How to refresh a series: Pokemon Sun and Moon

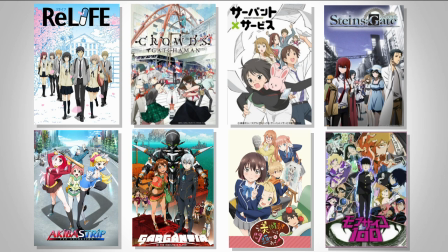0s
While I didn't get to view as many anime as I wanted to in 2017, one I'm really glad I did was the newest entry in the long-running Pokemon anime.
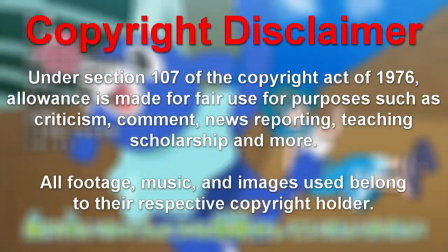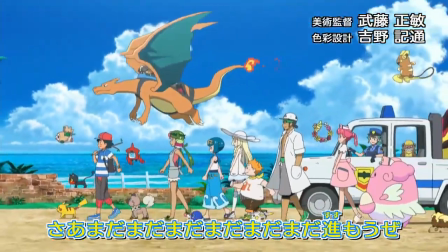13s
Pokemon Sun and Moon is seriously one of my favorite things from 2017.
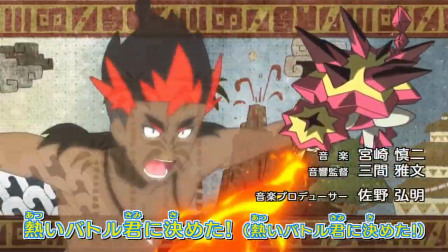18s
It was an anime that kept me eagerly waiting for a new episode drop because that's how enamored I was with it.
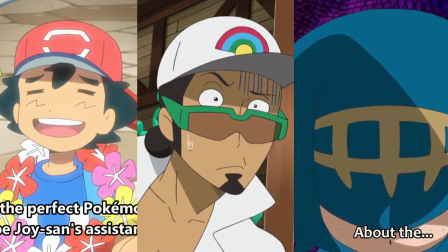23s
It is an anime so refreshing, fun, and different from the previous entries that seeing the majority of the Pokemon fanbase brush it off is something I don't think I can live with.
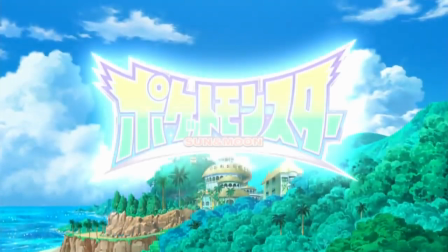32s
So today, we shall be exploring why Pokemon Sun and Moon is such a great refresh to the long-running anime.
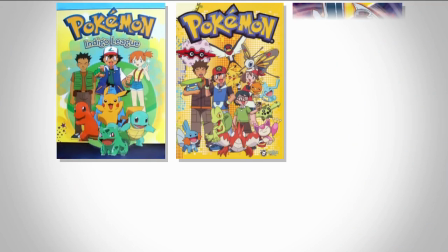37s
Whenever it came to mainline Pokemon anime, there have always been two consistent things.
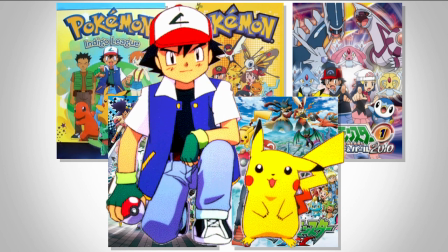42s
The first being our main character, Ash Ketchum, with his companion Pikachu, and two being that each iteration would always be based on whatever is the new game at the time.
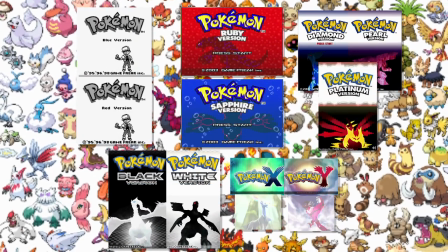51s
The anime always served as a massive multi-year long commercial for the games.
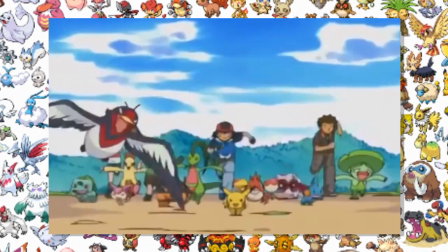54s
Every time Ash traveled to a new region, it always served as a soft reboot to make it easy for anyone to hop into the show,
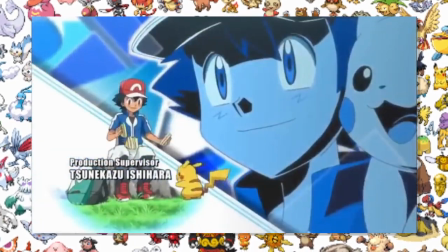60s
but also stay relevant to the current games, hence him always having companions that are characters in-game.
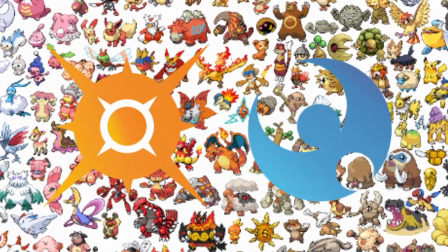66s
While this is still the case, the Sun and Moon games had a very big effect on the anime that previous entries haven't.
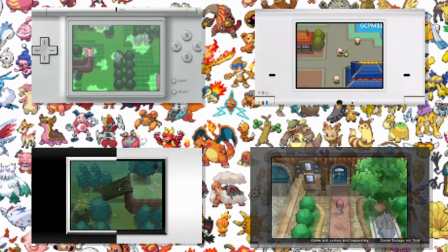71s
Every generation has always had the same formula when it came to gameplay and structure, just with different innovations in mechanics and also with new sets of Pokémon.
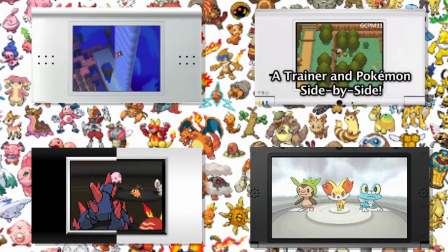79s
As someone who's played several games across the franchise, if someone were to ask me what you do in the games, I could break it down into four sections.
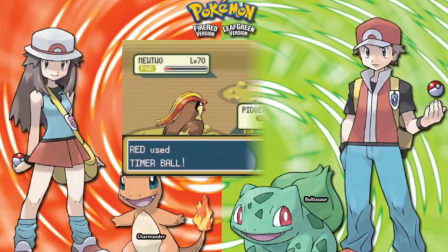87s
1. Catch Pokemon
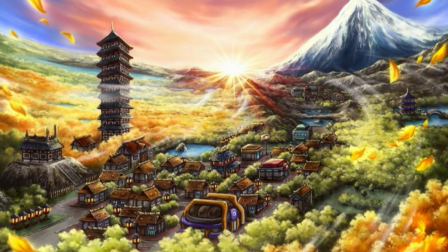92s
2. Explore the region by going through routes 3. Battle trainers and gym leaders and 4.
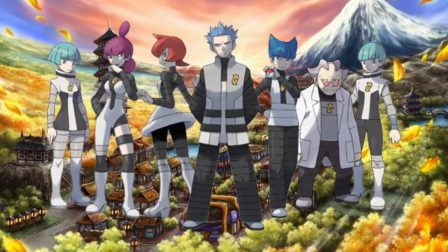98s
Beat the team of the region I don't think this is at all a bad thing for the games because the formula is fun to play,
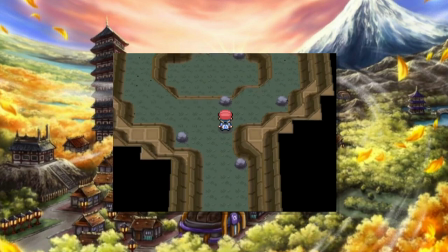103s
but when the anime is based on a game that has stayed with the same formula for 20 years, the anime is going to reflect that.
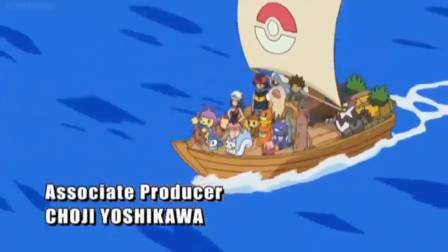110s
While it's fun to play, it's not fun to watch. If you've seen any bit of the anime, you already know that Ash will get a new travel group, he will collect the gym badges,
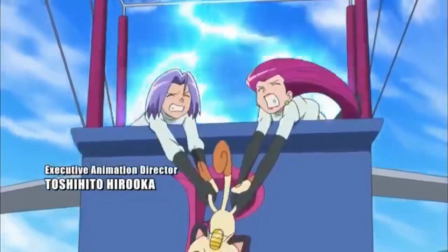118s
fight a big evil, and lose at the league, all while Team Rocket tries to get his Pikachu. For a show that relies heavily on soft rebooting itself, it was surprisingly limited.
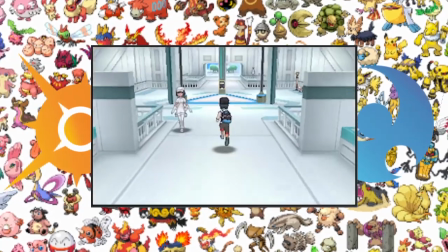127s
Sun and Moon are the first games to change two mainstays in the series, getting rid of gyms altogether,
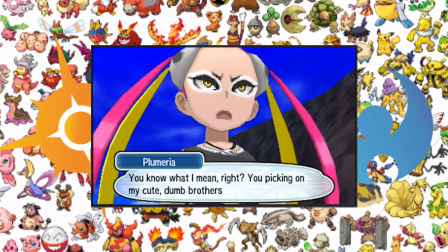133s
and the big one being the region is a set of separate islands instead of one big landmass.
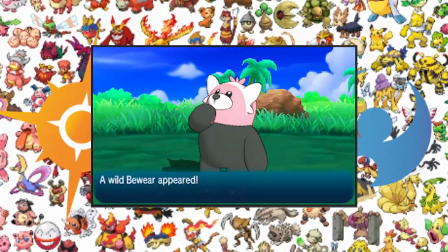138s
These two changes plus the game being way more lighthearted in aesthetic and tone is what allows the anime to be very different.
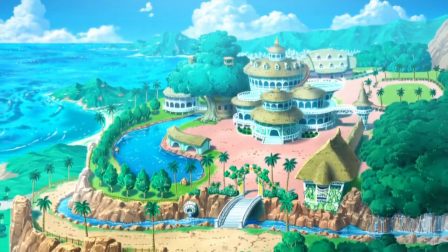145s
The anime goes all in on being a slice-of-life comedy,
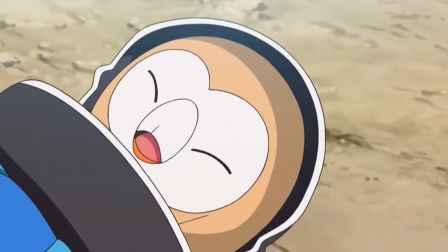148s
but what makes it work so well is that with the changes the game did, it actually allowed it to avoid a lot of the stale,
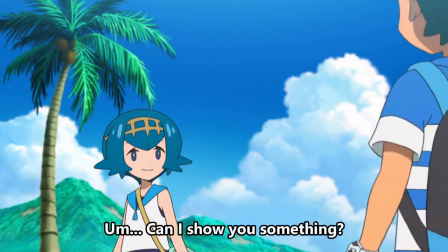154s
tired cliches the anime has been doing. Episode 1 has a great example of this, with how it shows Ash getting to the Alolo region.
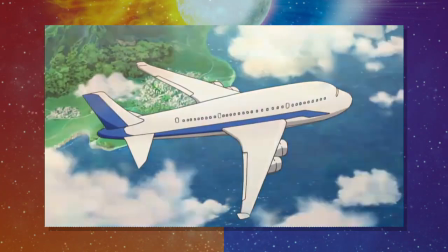161s
Usually we see him go home and then travel to said region, but in Sun and Moon, it quickly glosses over it with a very humorous fast-forward section,
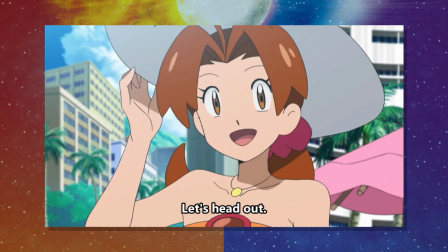169s
but also the fact that Ash isn't here for gyms or training but for vacation.
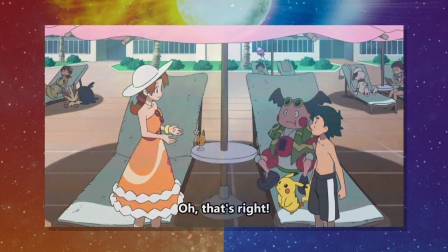173s
It does a good job in setting the tone while also telling the audience this is going to be a very different anime from what they are expecting.
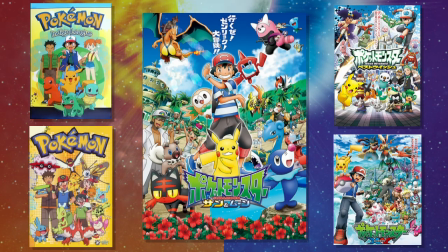180s
While previous entries of the anime have always been episodic, none are in the same way Sun and Moon is.
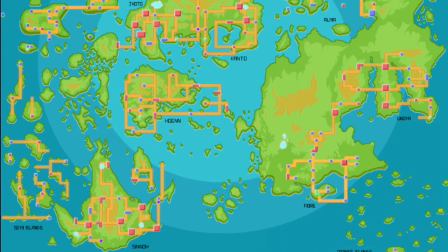185s
The region being huge pieces of land always allowed a very easy way to start and end an episode,
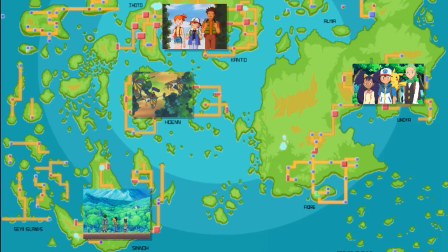190s
being the character walking through the region or camping while having a simple way to show progress and continuity.
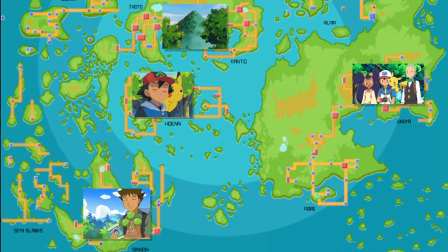195s
There was always a goal that Ash and his groups were striving to achieve, but with this iteration, it's different because of the setting.
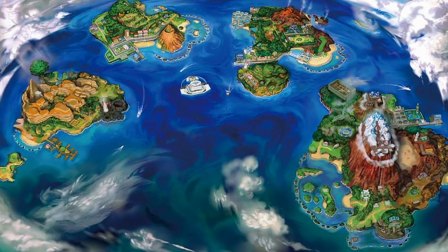202s
Since Alola is multiple islands with no gyms or league, the typical travel that we know is replaced with random adventures of Ash and the rest of the cast.
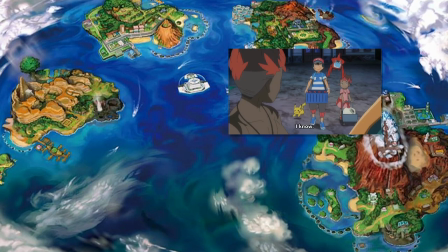210s
There are episodes where Ash helps Kiawe with farming, where the whole gang goes to a Dugtrio concert, or where his Rotom Dex becomes a detective.
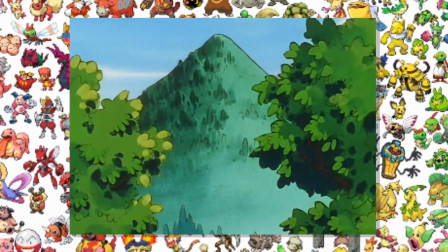218s
The traveling of the region was a novel concept in the beginning, but as time went on, it felt more and more like a chore because the characters had to keep on that path to get to their goal,
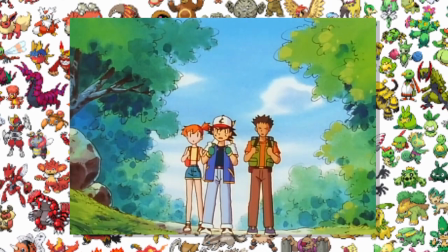227s
but it never allowed much variation on episodes. They would always end up finding something or someone by happenstance.
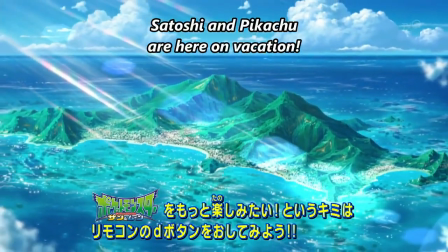233s
But here, since Melemele Island is the main setting out of all of the islands, traveling is axed because Ash is living here.
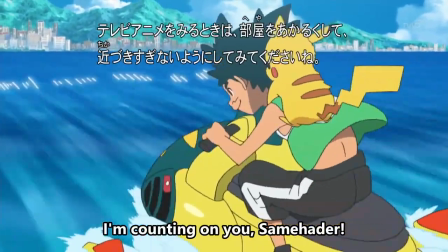240s
This more self-contained setting gives the anime an insane amount of episode variety,
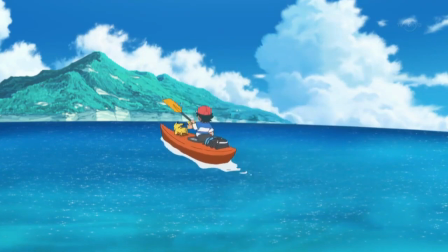244s
but also works because Ash being new to Alola makes it feel like he is actually exploring and experiencing the region,
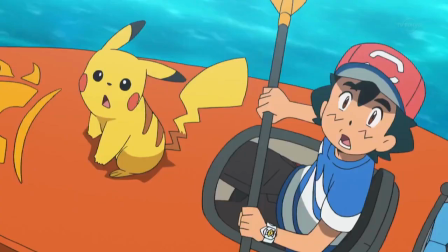250s
than him mindlessly following and sticking to a route.
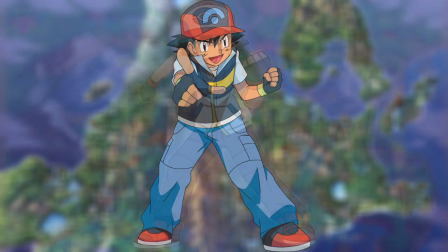254s
Ash is still the same character that we've seen for the last 20 years, but the difference here is that unlike the past regions, Alola doesn't cater to him.
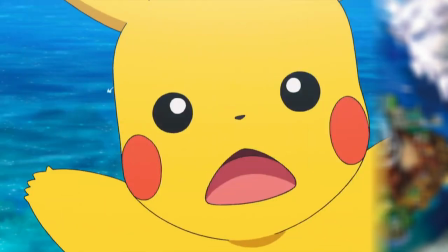261s
By removing the stuff he typically does, he has to try new things which is a big welcome change.
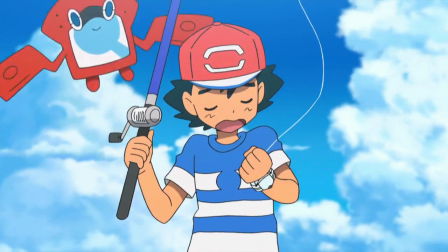267s
And I know I'm making it sound like every episode is about Ash, which isn't the case.
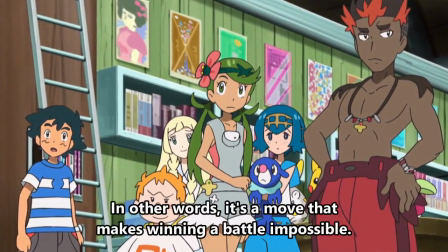272s
There are a ton of episodes focusing on the other characters, Lana, Malo, Kiawe, Sophocles,
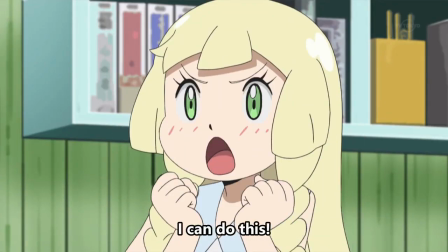278s
and Lily, who are all super fun and different, and since the setting is more contained, when an episode is about any of them,
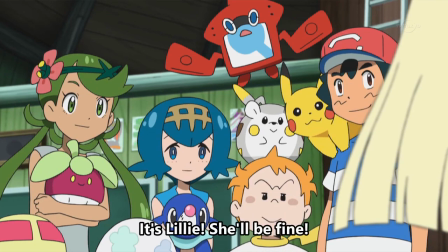283s
the setting for that episode can be somewhere completely new to cater to that character and what they want to do.
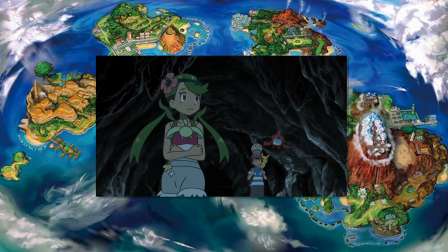289s
An entire episode where Lily bonds with her Vulpix, Mallow trying to find a seasoning for her recipe, Lana training with her Popplio, and that is just naming a few.
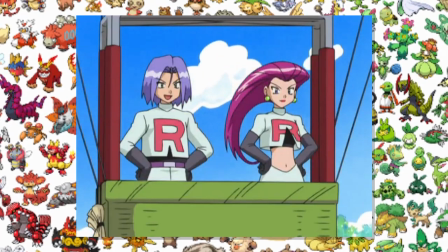298s
And don't worry, Team Rocket is still here, but they are also a little changed.
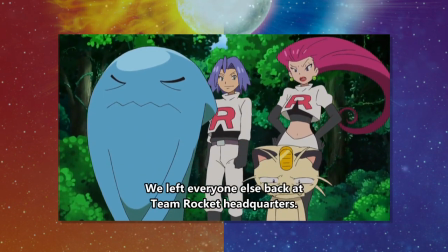302s
The show keeps their interactions with Ash at a minimum, either at the beginning or end of episodes and whenever they do meet up in a big way,
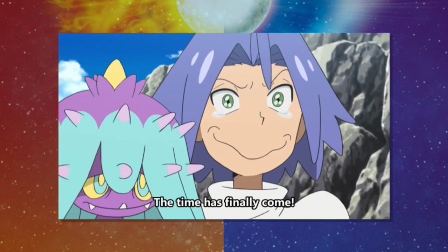309s
it's always entertaining because it goes somewhere you're not expecting or they join in on whatever the current escapade is.
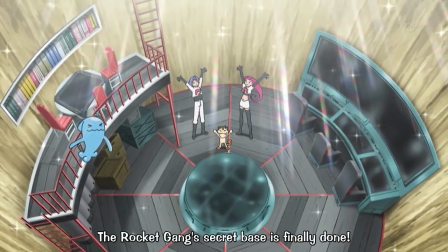316s
Since they don't have to follow him like they normally do, they are usually doing their own things in Alola which never stops being a joy to watch.
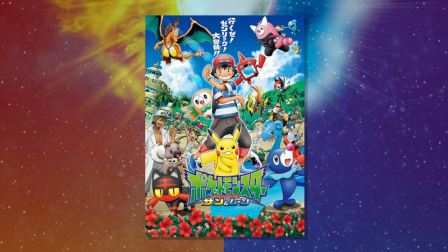323s
What makes Sun and Moon go all the way and completely nail the slice of life comedy is the art and animation.
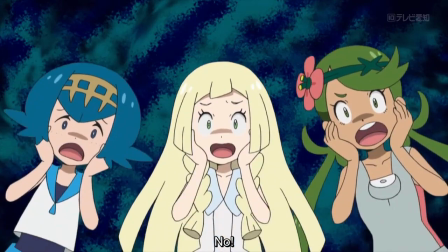328s
The art style has much thinner outlines and the characters have a softer round look to them.
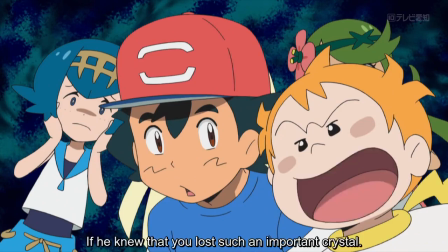333s
With this shift, since the designs don't have to stay as clean as previous incarnations, it allows for experimentation when animating.
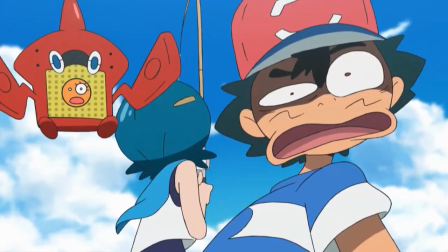339s
Characters don't move like this in the last seasons. They aren't as stretchy, squishy, or bouncy and nowhere near as expressive,
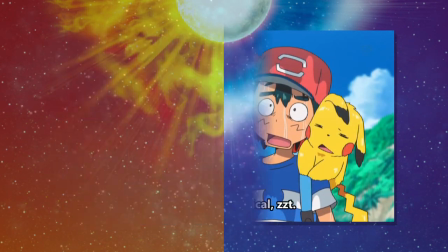346s
making a massive amount of different faces and movement either big or small, and this doesn't just apply to the trainers.
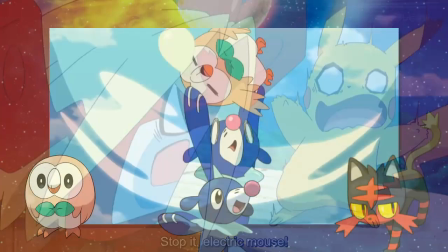352s
All the Pokémon show so much emotion. My favorite example of this is an episode where the Alolan starters get separated from their trainers and have to find them,
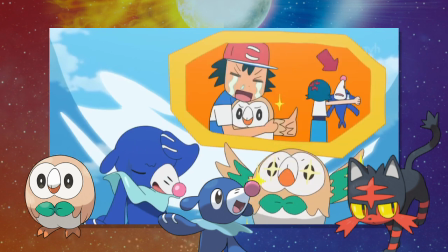360s
and an entire episode about characters we don't understand is carried completely because of all their expressions.
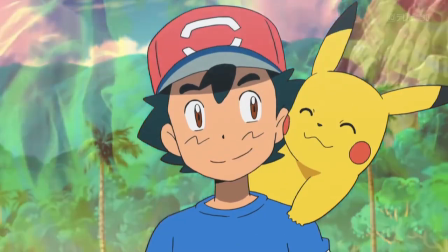366s
With this art style, it allows the show to have segments and characters to be drawn in completely different ways to exaggerate a scene while not at all feeling out of place.
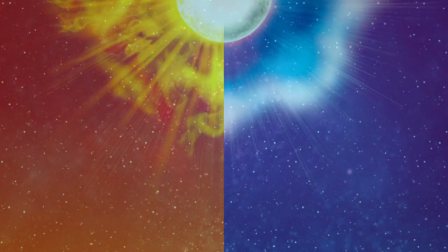374s
If you hadn't watched the show, you wouldn't even think these three shots all happened one after another.
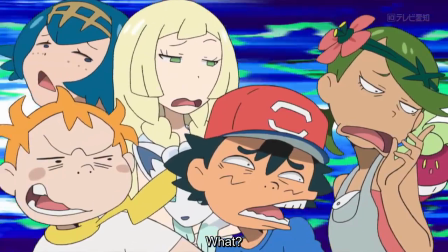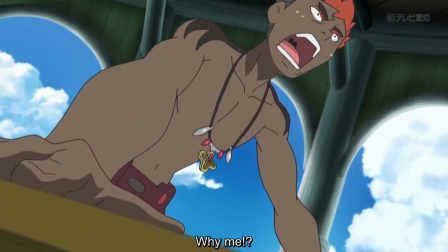384s
It's very similar to Mob Psycho 100.
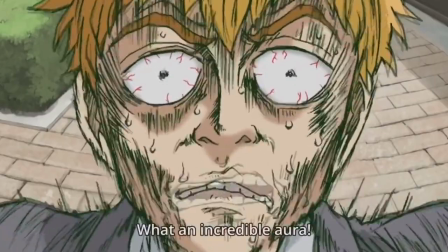386s
The show has a very real look, but due to this, has a massive amount of expressions and animation effects that worked amazingly well and never felt jarring.
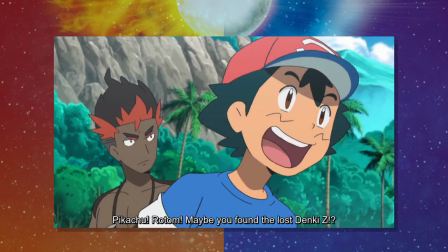394s
Sun and Moon having a softer look makes sense because of the tone while allowing more creative moments.
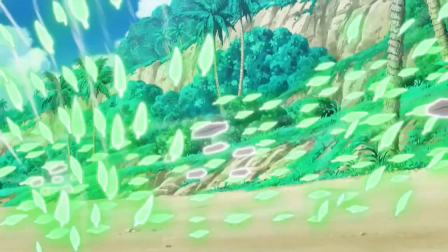399s
One of the biggest complaints with Sun and Moon is the lack of battles in favor for the more comedic tone.
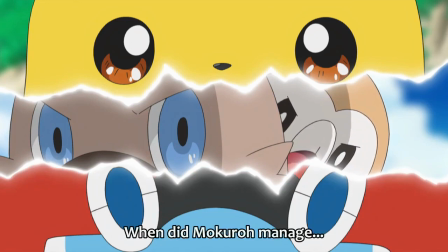404s
Pokemon battles are still here, but they are much more spread out due to the setting.
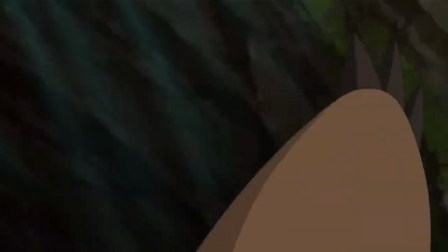408s
They happen way less because the characters are busy with something else, but since they are more spread out, when a battle does happen, it actually feels like it matters.
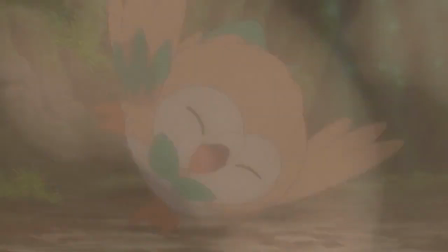416s
Battles feel like something special again because there is a big way to get to them, and usually that way is completely worth it.
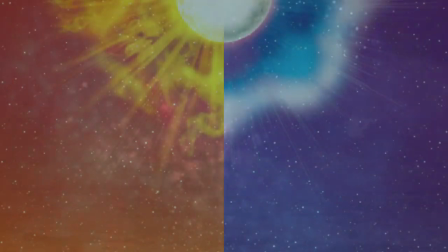422s
Like I mentioned earlier, the art gives the show a lot of freedom because it makes it easier to animate,
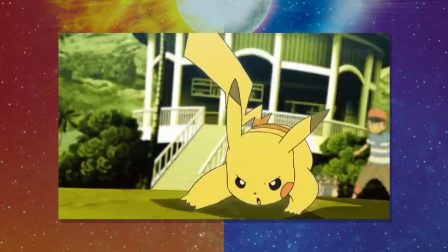427s
and due to this, the battles in Sun and Moon are some of the most dynamic and stunning I've seen in all of the Pokémon anime.
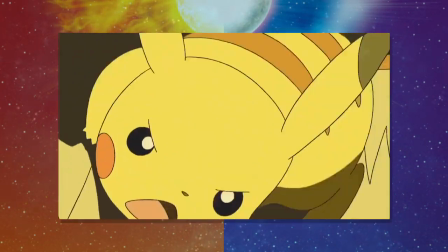433s
Since they happen way less, when they do occur, more time and money is spent on a single battle than usual, making them look amazing.
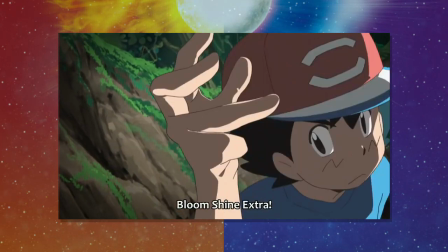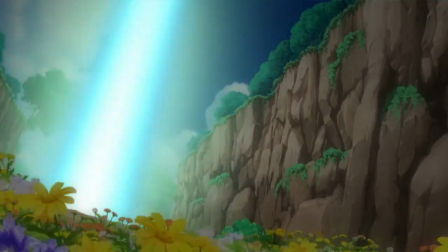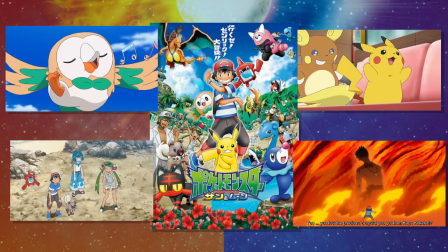458s
For an anime that does so much and is brewing with a ton of personality, it is quite saddening that so many people didn't even give this show a chance.
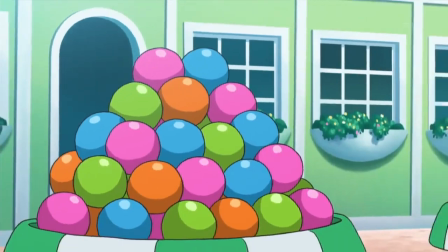467s
It sucks even more that people didn't even try it because of the art style. When the first images of Sun and Moon were released and people saw Ash, many were not at all happy with the art shift.
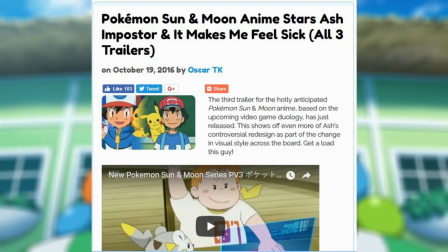476s
It was such a big change from what came before which turned a lot of people off from it.
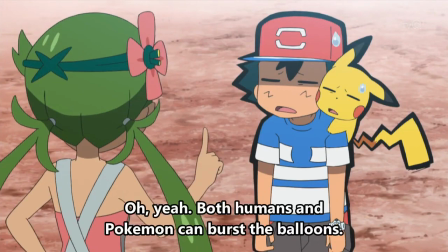480s
The thing is, the studio that works on the anime, their biggest hurdle with the series has always been its art, but not in the way you think.